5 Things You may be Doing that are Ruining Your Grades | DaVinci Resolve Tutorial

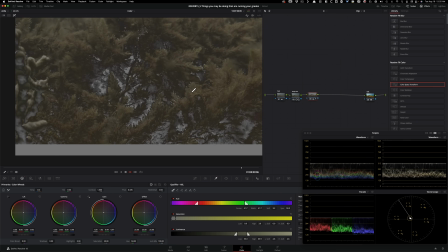I mean, the bigger the screen that you view this content on, the more artifacting are gonna be visible, okay?
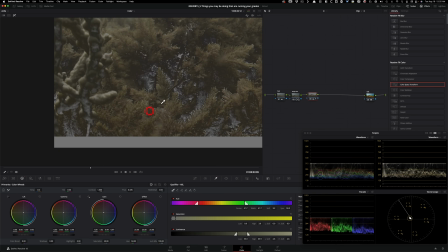And anybody can see it, okay? Like your cousin can see it, anyone.
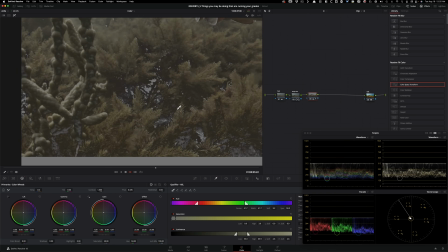Even if they're not in this industry, if they don't understand color grading, they're gonna be like, what is really going on with this image?
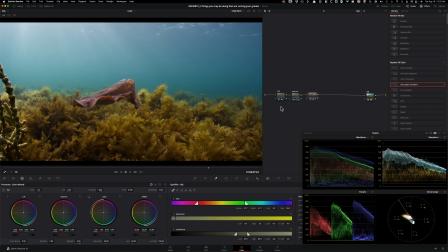So that's gonna be very, very embarrassing when like you have like a bad key. And like I said, what people would do is that they'll create a parallel node and then pull a sky like that, right?
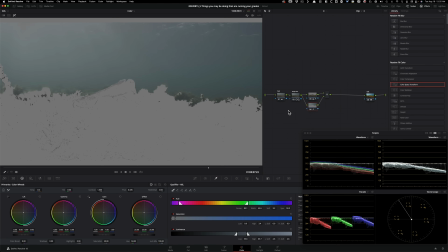Like they'll just click on it. It's just really funny. I'm trying to make it look bad, but because this footage is so crazy raw when it comes to qualifiers,
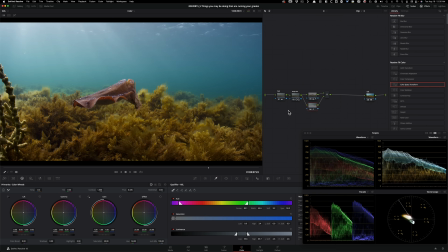I'm telling you, like raw footage does make a huge difference. But if I had a 8-bit example, you'll see what I mean.
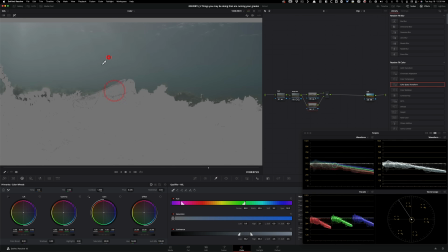But let's just do this. Like, oh Jesus, I mean, it is super, super crisp.
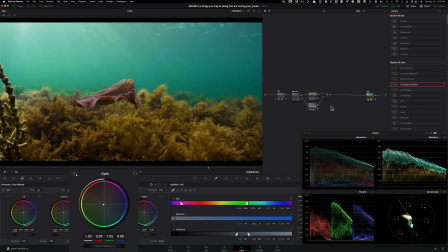But even if we do this, and once again, we just like wanna add more cyan, or we wanna dramatize it, something, right?
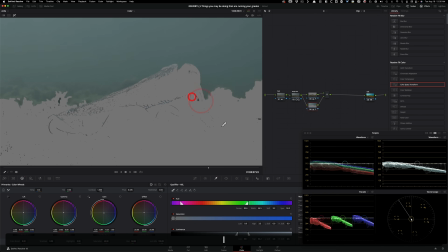And if I go Shift H and I go on our little guy here, and if I hit play, you see that chatter?
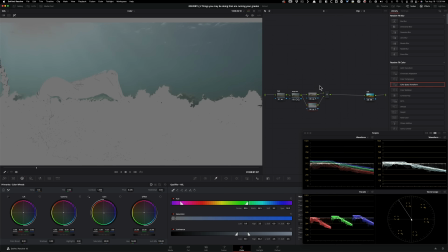It's just never good. It's never, never good. You want to avoid that. Okay, so then what can we do instead?
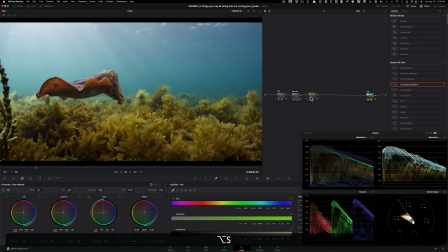So I'm going to get rid of these. And what I suggest instead is this. So I'm just going to type in HSL curves, okay? And click on this guy, go under right here, which is your hue versus hue, and just go ahead and select one of these areas. So I'm just going to click right here. And you see like how it drops 3 points.
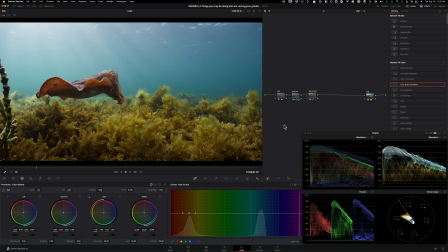So it gives us a really nice easy ease, if you will, if you're coming from After Effects background and understand what I'm saying. And then at this point, I can just grab that point and start raising it up a little bit, okay? The name of the game here is just be gentle, don't get too crazy. So I can just like raise it up to something like that.
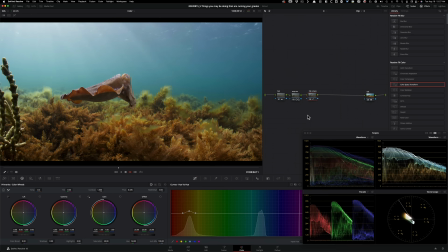And now if I hit play, like look at it, everything is crisp. I don't care if you put this on IMAX, it's gonna look good, okay? It's gonna hold. So the reason why I did this and I didn't grab these is because I like to have three dimension to my image.
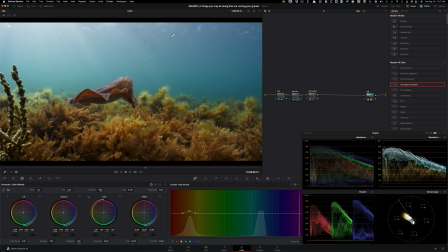So I like that these are red and then these are a little bit of yellow and then we got a blue going on. So I like this color separation. So I'm going to leave it like that. So how easy was it compared to like pulling qualifiers? Once again, doing a lot of manual labor that might just kind of bite you down the road.
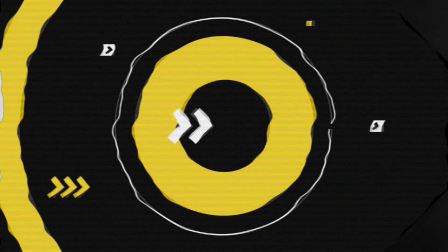And now let's move on to our final point, which is creating too many power windows, okay?
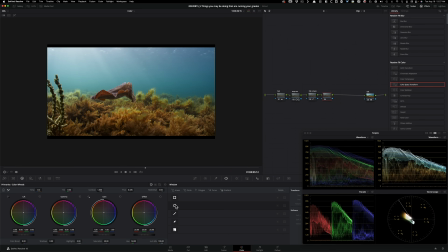There's a time and place for it. But like if I were to go right here and I do this, and then I'll just go ahead and feather it out properly, and I'm gonna show you what I'm doing instead of just using my panel. I just feather it out right here. So So if I go, you know, to zero here, I basically just went ahead and I just went up. If I can control this, and I just did something like this, let's just do something like that. And then at this point, I can just go under my gain and pull it down, right?
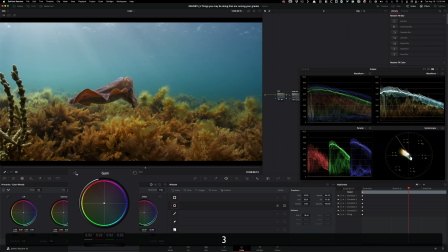So if I just pull it down like that in my gain, it's a really nice effect. I'm not gonna lie.
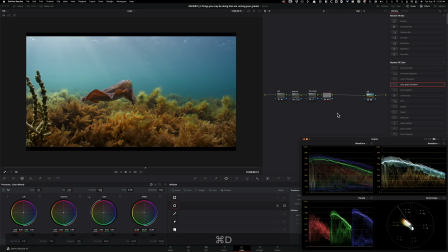So it does help, right? Because it was just a little too bright and now it just blends in better. And then I can do a parallel node and then create another one.
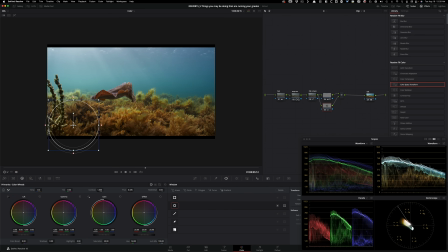And let's go click on that so we can see our power window, and I can put one right here maybe, and then go under my gamma and pull it up a little bit and then feather it out, right? And now I got another window here. Obviously, don't worry about tracking it.
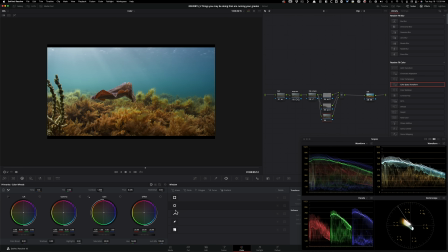We can always track it too, but right now I'm trying to prove a point. Then you can create another window, and then this one, you can put it on our little dude, right? So we can do something like that, and then give it a little bit of shape, organic shape, so it doesn't look like too caked on, like it's just like right dead smack in the center.
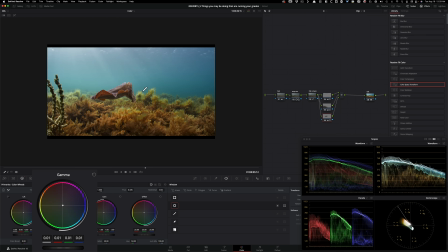And then we can just feather it out a little bit, and then I'm gonna take my gamma and pull it up just to bring them out a little bit more, right?
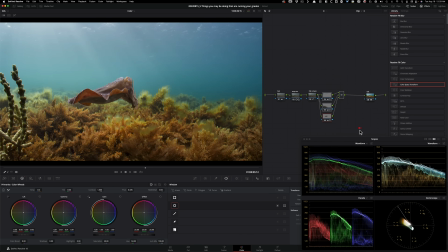So like if I were to take these three and do
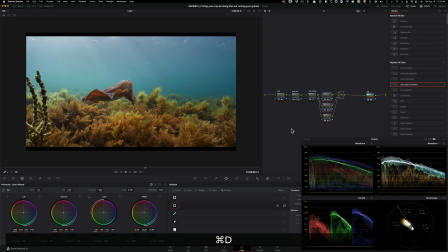on and off, like enable and disable these nodes, I mean, they are making a difference, but like now there's so much work that we have to do. We have to track this window. We have to track this window. We have to track this window. We have to repeat this process shot by shot if there's four different takes from four different cameras in this environment.
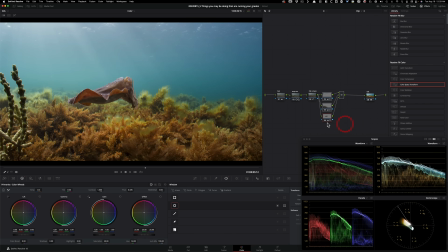So you see what I mean? Instead, I can just kill this.